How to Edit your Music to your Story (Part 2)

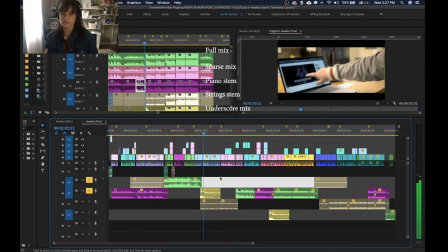(16:33)
There's the hit there, and you zoom in to help emphasize
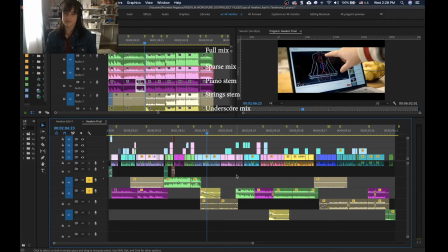(16:41)
the gravity and this, I don't know, how serious this was.
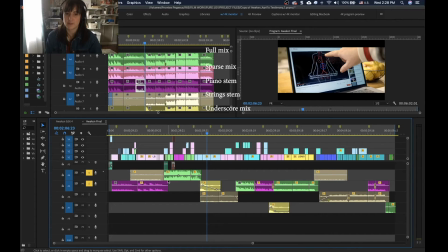(16:52)
So again, I just love having all this flexibility over the music tracks, so I can end part of the section of the song here and bring in this underscore, which it just works so well wherever I want to put it. I could put another one.
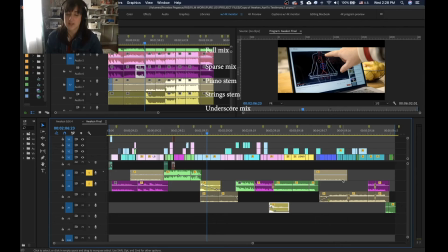(17:12)
Look, I actually put another one later on to emphasize another point in the story, and then these strings here to
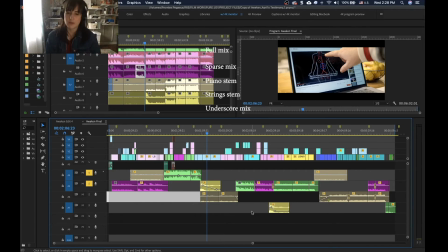(17:23)
let it breathe a little bit too, but keep that tension up. The last section here, this is the build up.
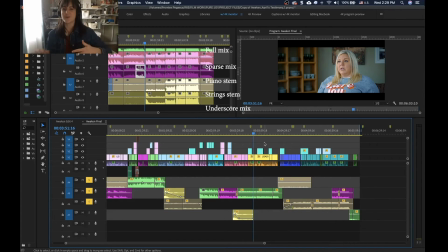(17:33)
This is the emotional crescendo of the story. This is the climax, kind of the resolution of the story. So with that, I want the music needs to build in the same way and have that emotional crescendo to accompany that story structure.
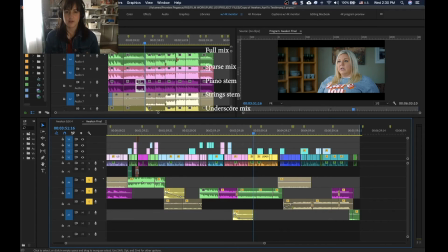(17:52)
And the crescendo, and if you can see in the tracks here, this is like toward the end. This is like right here. That's the peak. But I have so much more section here to fill in after that.
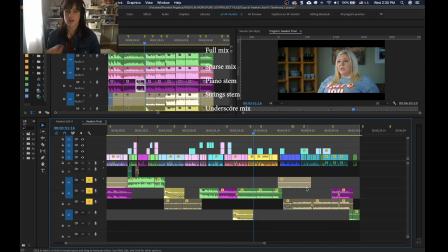(18:11)
So that's just kind of what I wanted to show you, how I did that. Just the music part.